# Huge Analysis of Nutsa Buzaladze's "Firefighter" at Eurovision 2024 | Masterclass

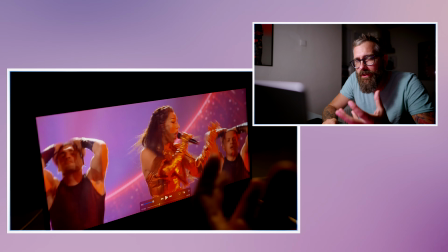11:57 And it, because it didn't have this feeling of unicorn, which also was kind of a little bit similar concept how the dramaturgy of the song goes,
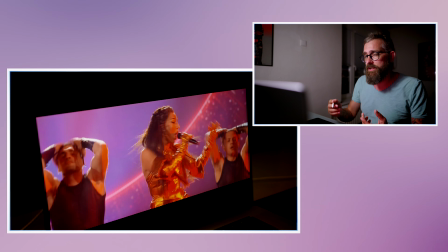12:07 worked better, especially because here after this goes
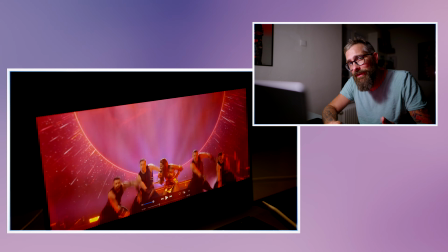12:11 the dance break, which is not really a dance break, and don't have the specific place over there,
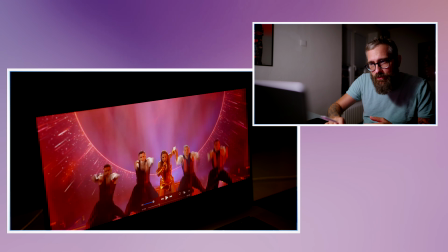12:17 because in all, now we are like in, yes, first 30 seconds, after this, all the ideas depleted,
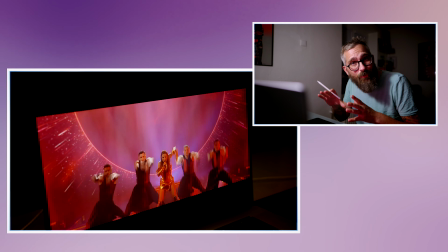12:25 and then it just goes down, don't really work perfectly, unless one moment.
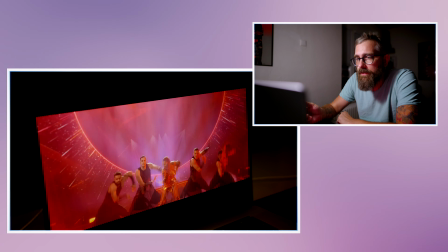12:31 Okay. This.
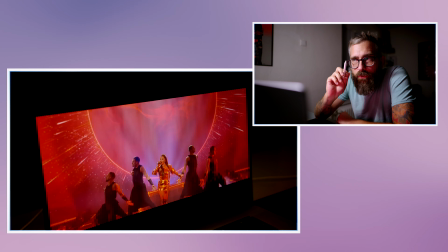12:36 Because I tell you what is my issue with this staging,
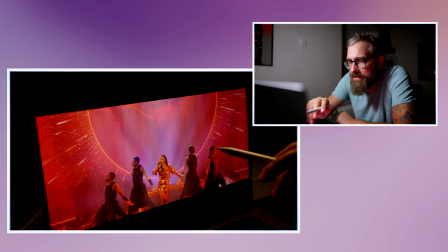12:41 and this is something I it was hard for me to point out, but I think it's the fact that you feel her singing to the whole arena,
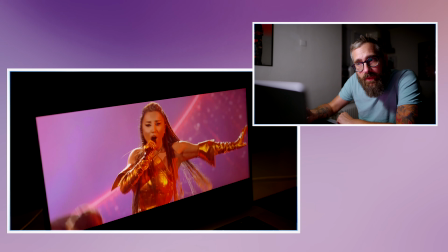12:48 but basically the most of the arena is in front of her all the time. If they showed it for the moment, for example, when she's going down the pillar,
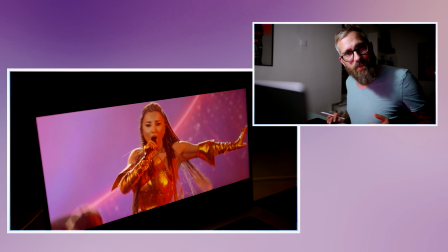12:57 that she's going towards the huge audience and the diva is here, the diva is going to conquer the arena,
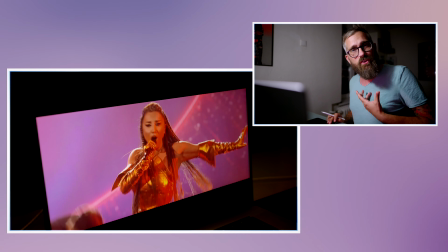13:03 I would be sold that she's also singing not just to me, because this is good what she's doing, but also to the arena.
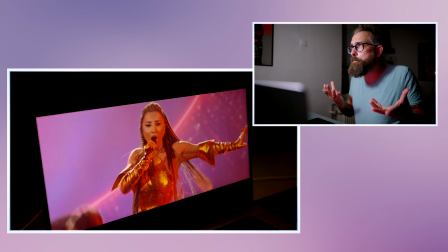13:09 It will bring it epicness. Can you say epicness?
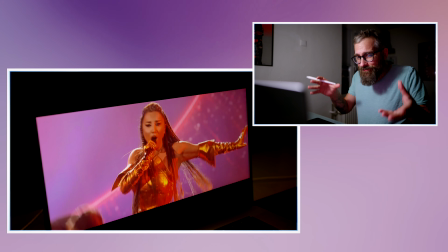13:14 That would do it. In this way, I miss this element in there.
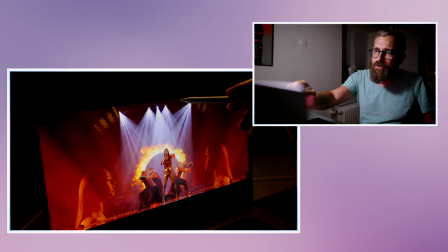13:24 Now, they change the atmosphere, they still using those lights and they're using those graphics.
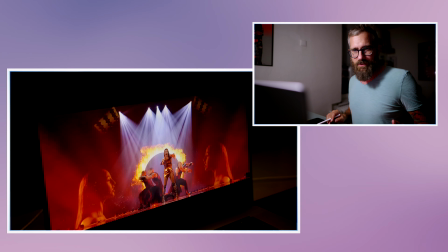13:32 I would recommend really stop doing it. This works on concert.
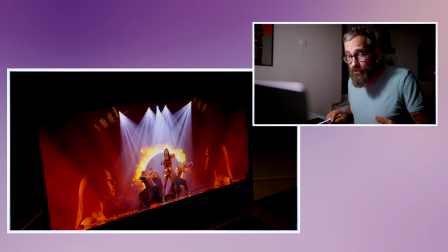13:37 It works perfectly on concert for the people on site. Looks epic.
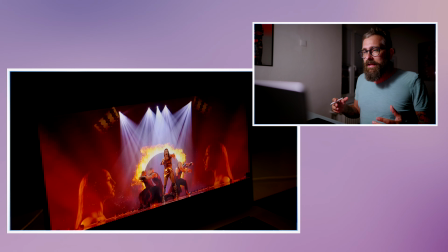13:42 You're concentrating on your artist you love. But in here, I don't get it.
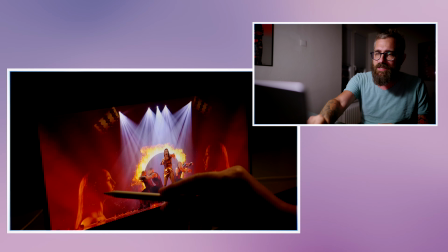13:48 In my opinion, also they use the very same profile of her. They just twisted mirror it.
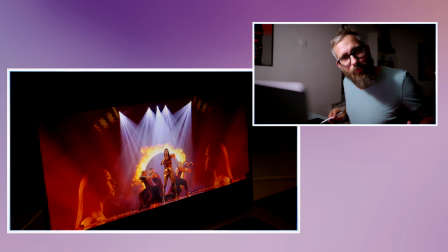13:53 So it's not even look very real. And there's no reason.
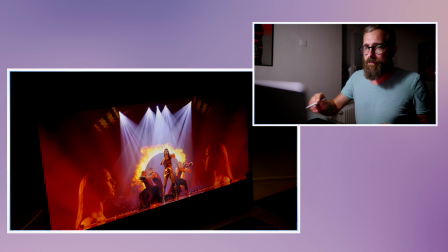14:00 I have so many things to focus now because the light's going here telling me watch in here,
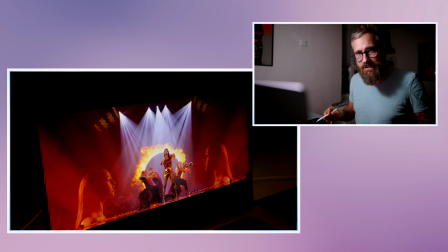14:05 but this is so taking attention of my eyes that I cannot focus properly.
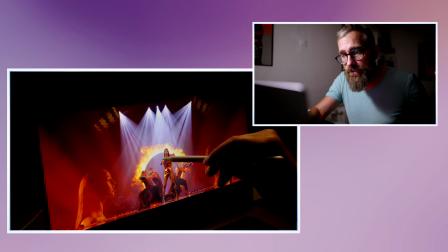14:10 I want to be with her. They use this clear shot of her in the beginning.
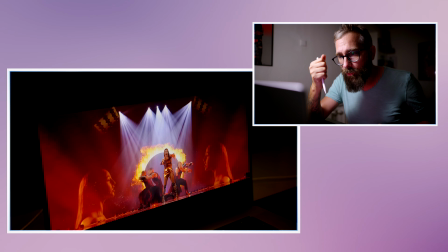14:15 She has brilliant voice. They don't sell me.
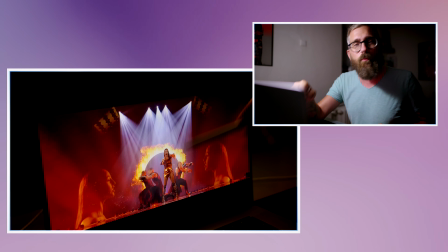14:18 They're selling me the movement, constant movement over there, the sun, but this is good.
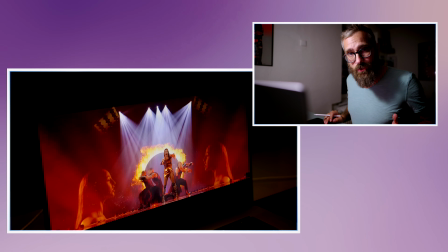14:24 In my opinion, it's too much. Unnecessary, absolutely.
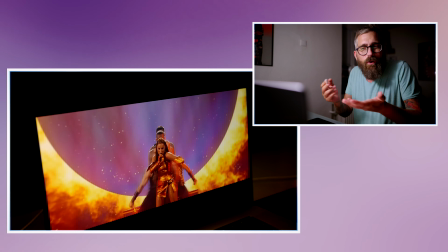14:32 You see, like it's like the choreography, but for what reason? What does this have to do with Firefighter?
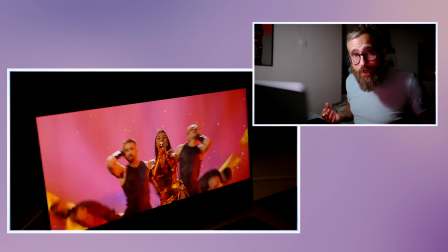14:40 You know, I don't get the reason. We don't need choreography everywhere.
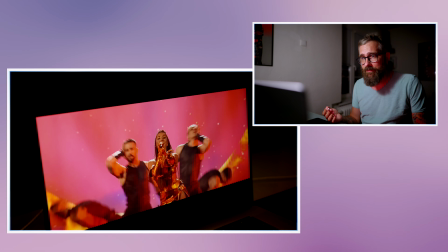14:44 Even basically, we don't need it in dance song that much. I think we have another tricks how to make it.
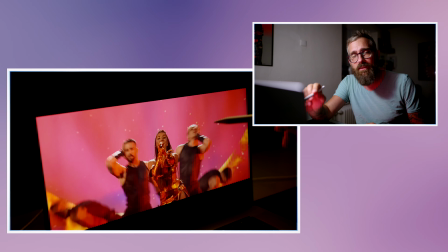14:50 She's strong enough to do it, and I lose like 20, 30 seconds, 20 let's say, of focusing on her as a singer.
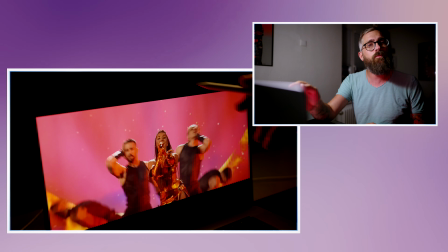14:58 For me, this is more like a performance.
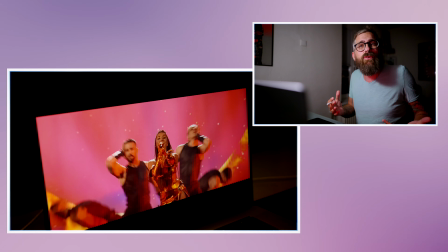15:00 But if I have such a strong singer, with such a nice dress, sexy, charismatic, do I need what I want to sell?
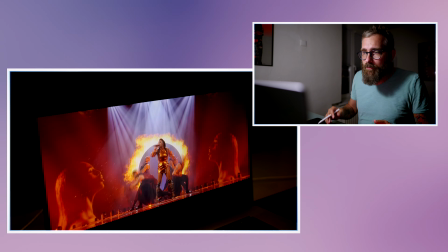15:10 Everything.
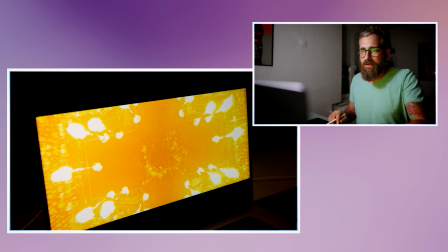15:14 This is the money moment. Again, absolutely unnecessary choreography.
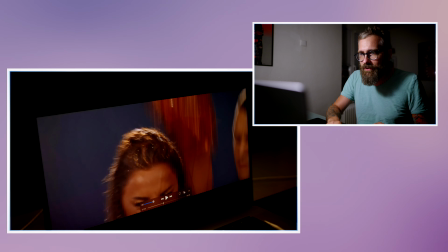15:19 They take her down, but they basically don't show it. Why are you doing it? Not necessary.
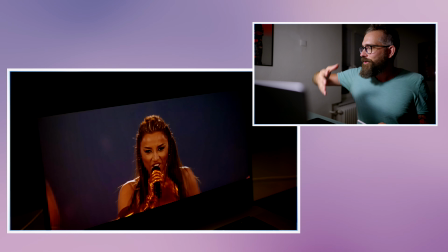15:24 It would be like, I would more rather have her, she like starting the fire, like she was like, I'm a firefighter.
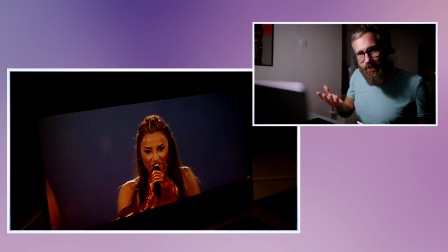15:31 And she like triggers, you know? That would be the thing. I would have her connected with this.
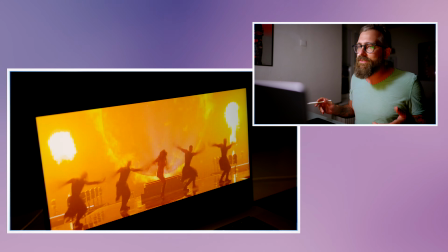15:38 Instead of this movement. This is a nice shot, of course. Here the dance makes sense, but again, I would rather have her alone.
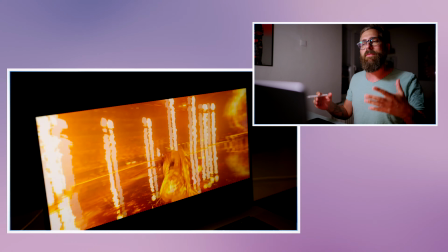15:47 Anyway, she's there alone. It's not really a dancing, it's like, okay. But it's a moment, the fires, atmosphere goes there.
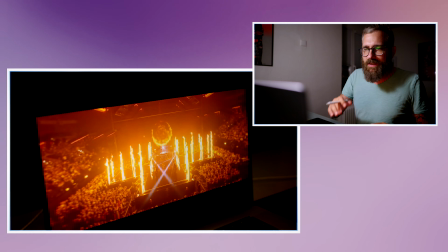15:55 But you see, when she's there, like alone, but for example this shot,
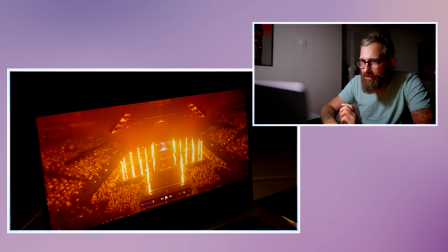15:58 I know that in life you don't concentrate on it, but look how weird it looks, this shot.